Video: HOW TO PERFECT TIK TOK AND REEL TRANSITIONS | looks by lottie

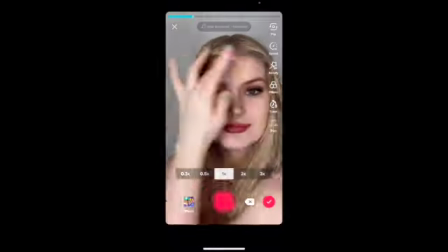8:21 Let me get cute and I'll be right back. Now that I look adorbs, let's finish the transition. I dragged the recording limit to the point where I wanted the video to stop and practiced my transition a few times, which I cut out for time.
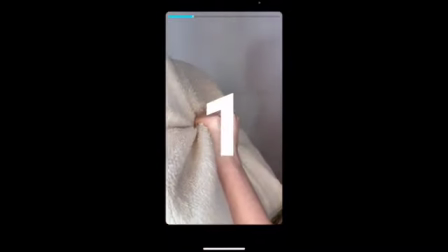8:32 The first attempt was not that great. By the time my clip started, the pillow was already at the other side of the screen.
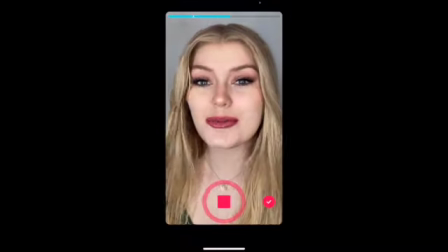8:38 This made the transition look very jumpy and not clean.
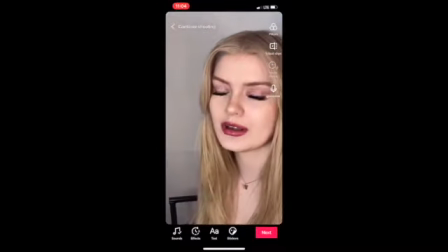8:45 Did you guys see that? It was almost like the pillow teleported.
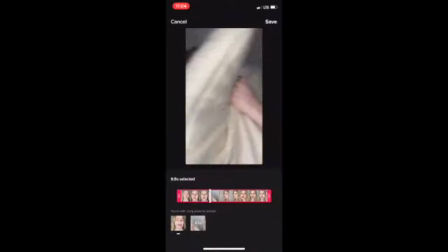8:50 Since I was happy with the recording limit, I just pressed start over after clicking on the clip and decided to refilm.
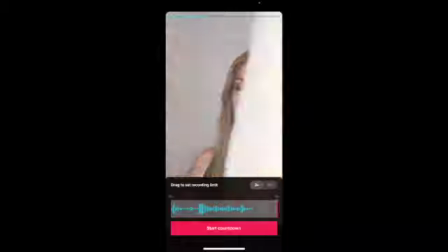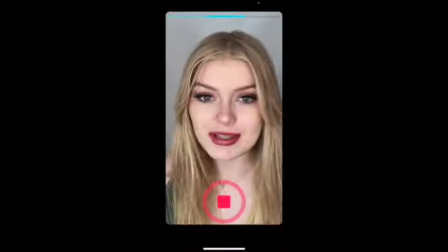This time, everything lined up almost perfectly, and I just trimmed the clip a bit so it would look smoother.
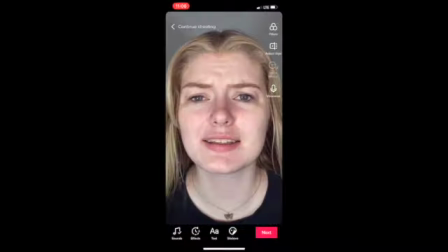9:19 And here's the final product.
Guys, I need your help. There's a girl who looks like me and she's trying to— oh, shut up.
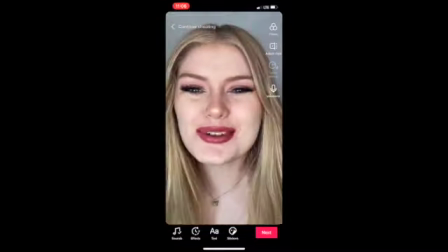9:25 Anyways, hi guys, welcome back to my YouTube channel.
Our next transition is the head turn transition. This can be used for a lot of different trends, but I picked the Wild Thoughts trend, which is a remixed version of the popular song sung by Rihanna. Zoomed in, dragged the recording limit to the end right after she says, "I don't know if you can," when I will start to turn my head to the right.
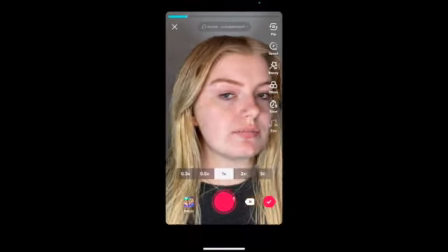9:42 I don't turn it completely, it's more like a half turn. I took my phone off the stand and moved it to the right to complete the head turn.
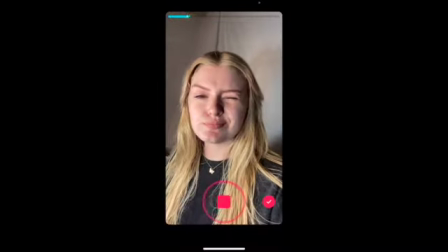9:48 I thought it'd be a good idea to zoom out, but I think the change made the video seem not as smooth.
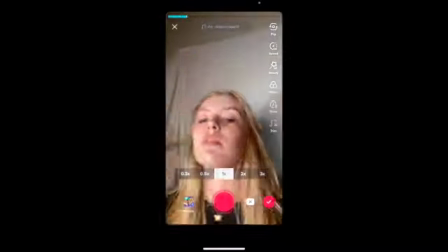9:56 After I zoomed it back in, the first transition went a lot better.
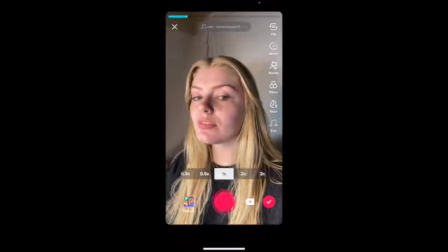9:59 I also used a timer this time to set the recording length for the wink, unlike the first time, so I can make sure it didn't accidentally go into the next part of the sound.
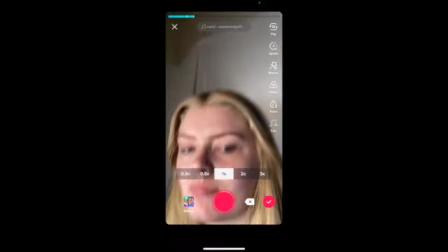10:06 The time goes by real fast, so make sure you're ready. Make sure that after the wink, you move your head back to the left to prepare for the next transition.
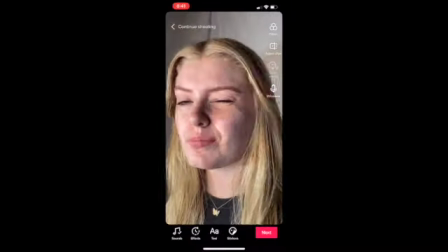10:12 Since I thought it looked good, I went and got ready for the next transition. Don't I look angelic? You don't need to tell me, I already know. Zoomed in and set the recording time. I want to keep it short so I didn't use the whole sound. This time we are bringing our head in from facing the right back to the middle, completing the head turn from the last clip.
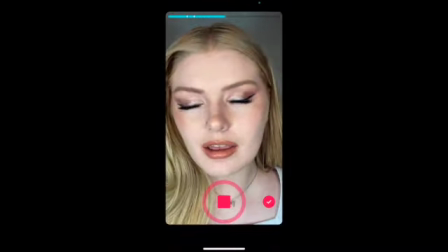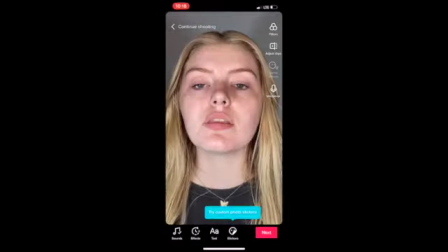10:32 And now let's see the final product.
DJ Khaled! I don't know if you can take it.
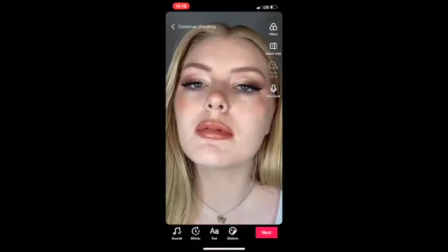10:37 No, you want to see me naked, naked, naked. I want to be a baby, baby, baby.
The last transition we'll be doing is this close-up transition.
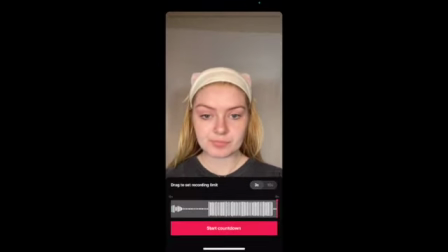10:45 This one probably took me about 3 days to get a good video for, so buckle up. I used an edit of Streets by Doja Cat where there's silence leading up to the verse. You've probably heard it.
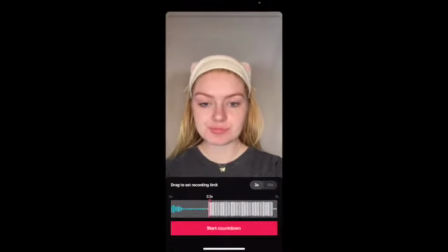10:53 This is another handheld one, and I set the recording length to end right on the bass drop, where the transition is supposed to be.
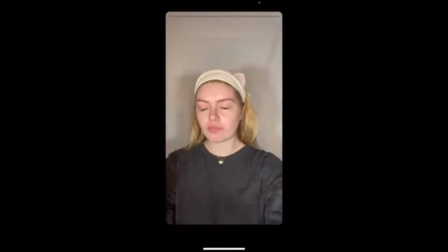10:59 At the end of a recording, you are supposed to quickly bring the phone up to your face.
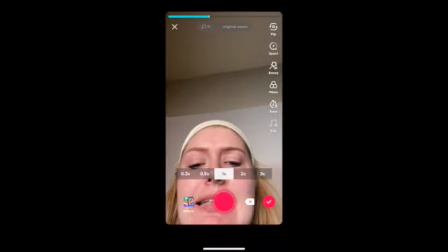11:03 The first time I recorded it, I actually cut the time too short, and the transition was left out completely.
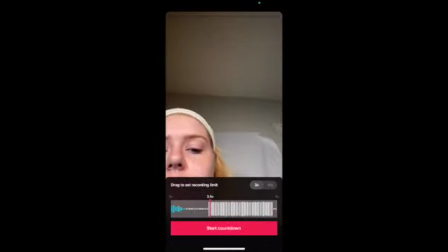11:10 So of course, time to redo. I made the recording limit just a little bit longer this time, so the start of a transition will be included in the clip.
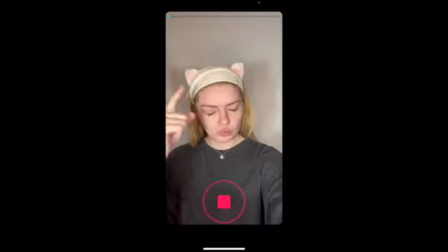As you can see, I was able to get the first part in, but I leaned over to the left when I brought it in. This will cause issues later on. So now that I am done up and serving looks, let's finish this video.
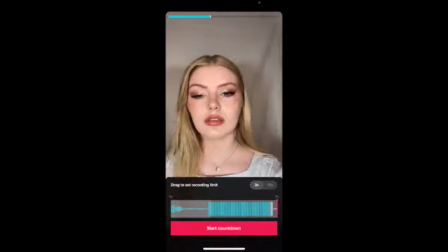11:36 I allowed the recording limit to go as long as it could to film the whole clip. I started the transition close to where I held it before, then pulled it in close at the beat drop.
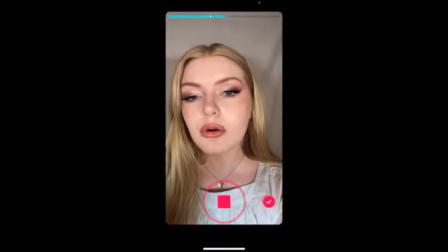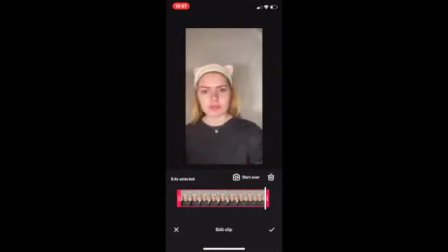11:57 I thought it looked good, besides my eyes wandering off at the end, but as you can see, it just didn't line up. No matter which clip I edited, it did not look consistent and was a little jumpy. I decided to just re-record it over and over again.
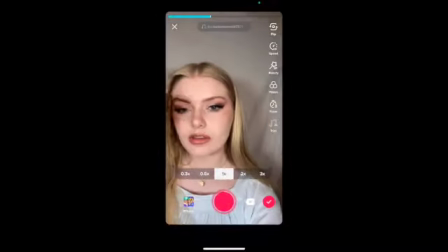12:09 I cut those out for time, but finally I was able to get a shot that was smooth and made me not look too stupid.